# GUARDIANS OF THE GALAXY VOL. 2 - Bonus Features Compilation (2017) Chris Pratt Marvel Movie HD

He hates Drax, which is what makes the moment at the end so sweet, when Drax is the one he really wants to go to.
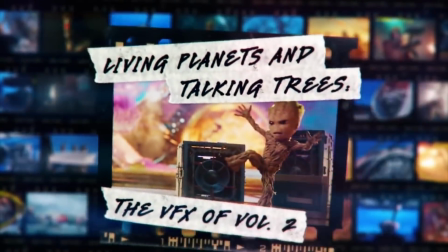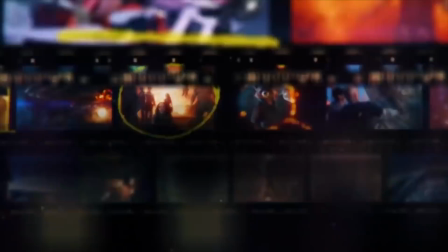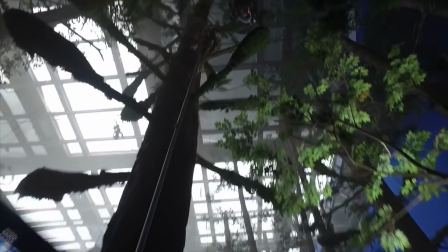[16:55]
We have a scene here where Rocket is jumping tree to tree. As he jumps from the trees, we have a lot of people on the ground firing him.
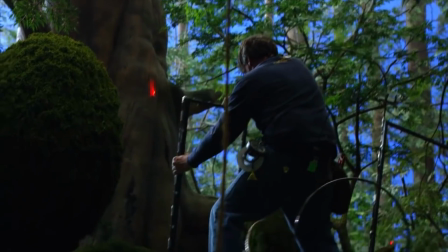[17:06]
So we have 8 trees rigged with bullet hits. The camera's on a wire. The camera's gonna move through the trees.
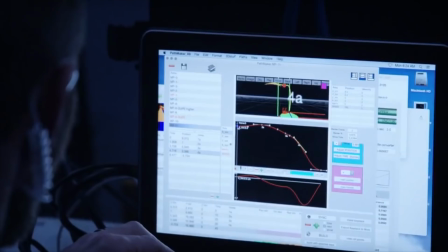[17:11]
We have about 660 bullet hits that we're syncing up with the camera for this shot.
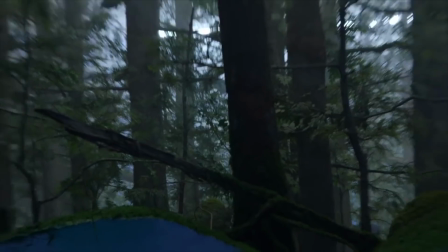[17:16] All right, effects is hot. 3, 2, 1, go!
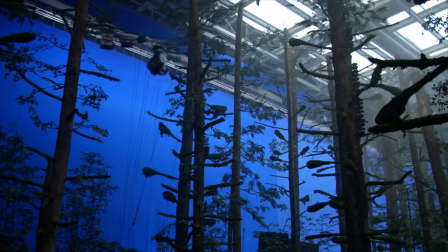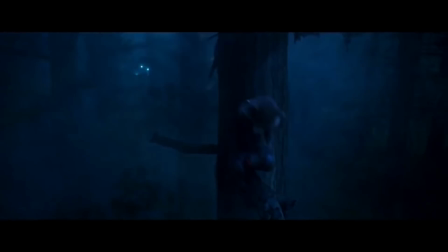[17:27]
Those trees are all really exploding. But the stuff with Rocket is obviously fake, and then we enhance it with CGI.
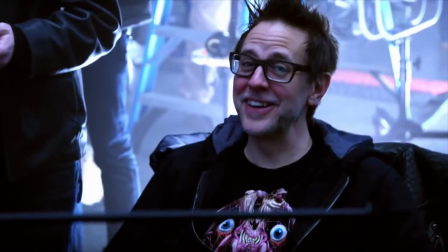[17:37]
This is exciting stuff behind the scenes. We're shooting a raccoon jumping from limb to limb in the forest.
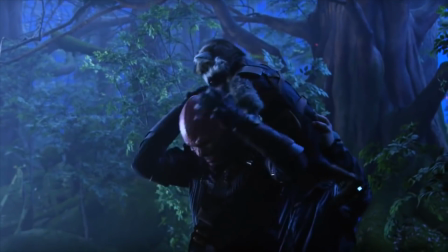[17:43]
What's going on? Our visual effects supervisor is surprised there's no raccoon, so I think we might be in trouble.
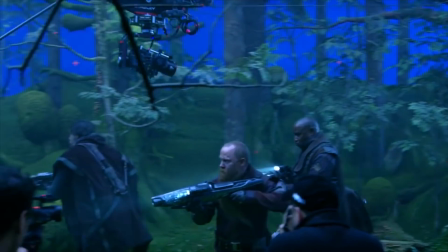[17:50]
There's a marriage between practical and visual effects where they work together to create the best effect sequences.
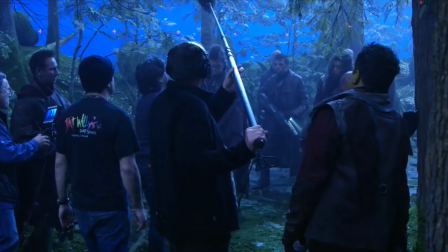[17:57]
Because what you're really looking for from an audience member is for them not to know that's not real.
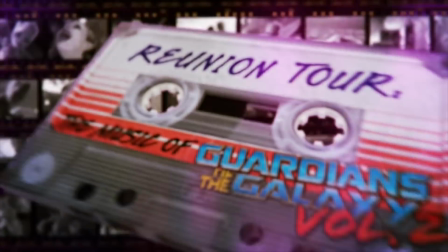[18:05] Cut, okay. Yeah, cut. So big and so strong, come a little bit closer.
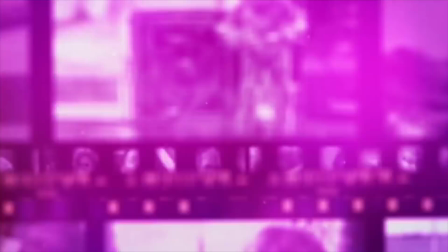[18:13] I'm all alone, and the night is so long.
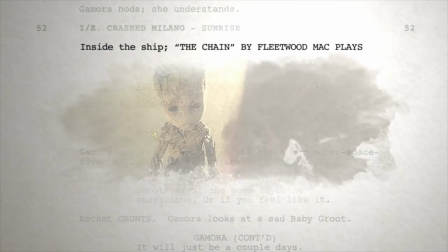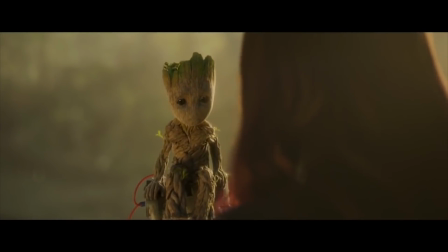[18:24] It'll be just a couple of days. We'll be back before Rocket's finished fixing the ship.
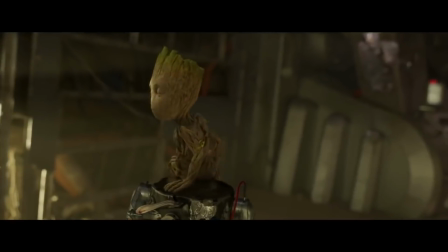[18:28]
Fleetwood Mac chain, there's something about that, and something about that whole scene where we're just starting to really butt heads a lot.
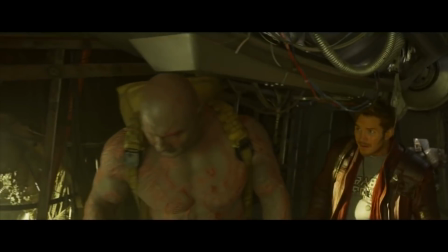[18:35] Let's go. I'm uncertain about parting ways. God, you're like an old woman. Because I'm wise?
It's about the bonds of love potentially breaking and potentially not breaking.
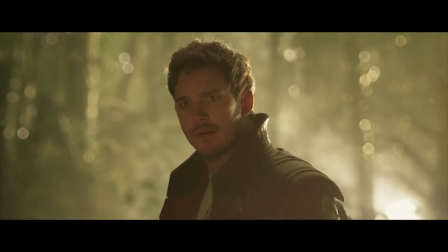[18:47] What is your goal here? To get everybody to hate you? Because it's working.
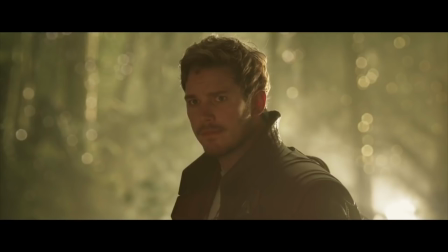[18:52]
And the first time we hear it, it's sort of about the chain seeming to break.
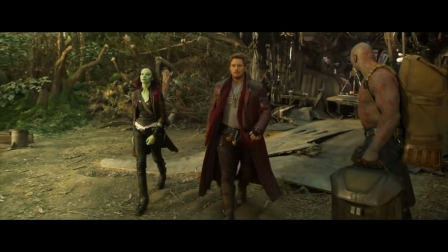[18:56] And if you don't love me now, you'll never love me again.
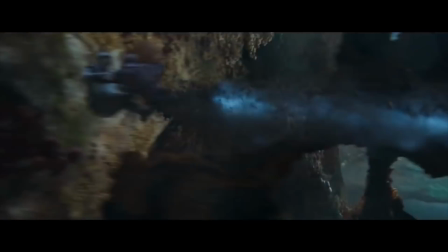[19:02]
But the last time we hear it is one of the most intense parts of the movie, and it's about how it's not going to break.
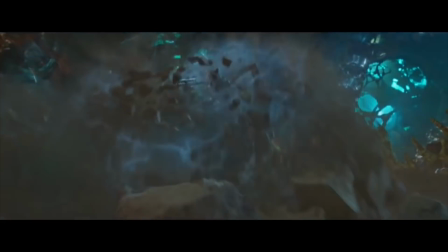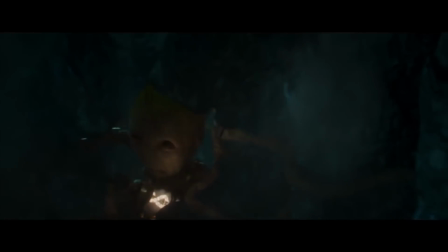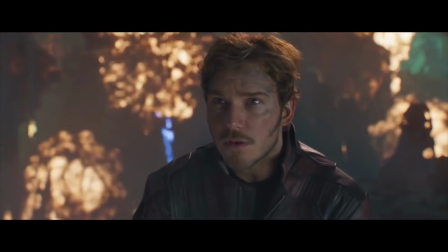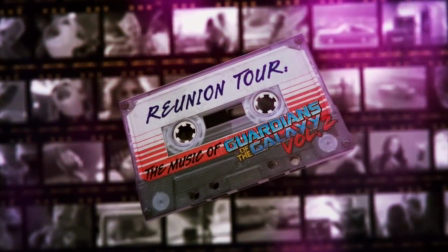[19:24] So big and so strong, come a little bit closer. I'm all alone, and the night is so long.
Music is such an important part of this movie, and that's the soundtrack and the score. I think in this movie in particular, the score is absolutely wonderful.
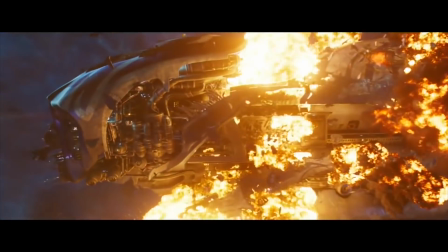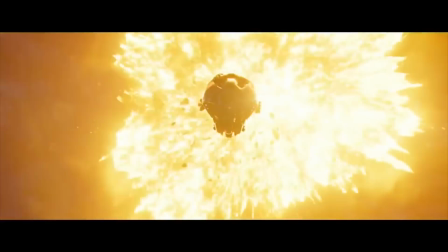something we do is we write the score first.
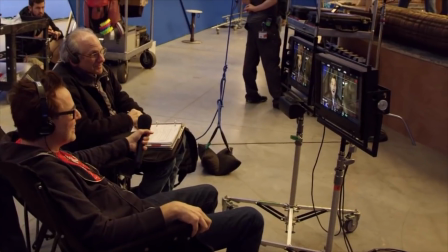[19:57]
So Tyler writes big pieces of the score to the script, and then I use those pieces of score on set to play while we're shooting.
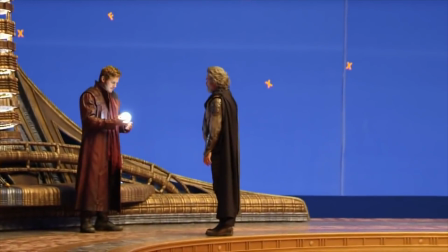[20:06] We'll play the music. Playback. Yeah. And action.
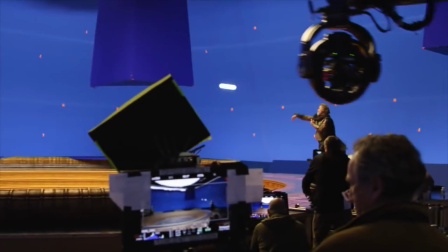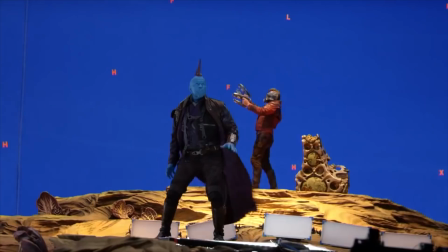[20:17]
Sometimes it allows an actor to go further and be broader and more intense. Dude, it's in my head, and the music is in my head. When you have a song that fits the tone of what's really going on between these two characters that are having a moment with each other,
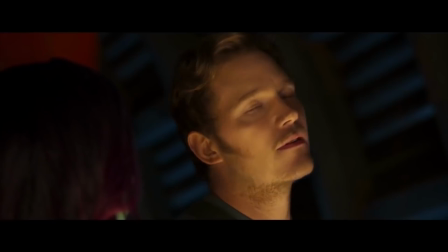[20:36]
it takes you there like so quickly and it moves you.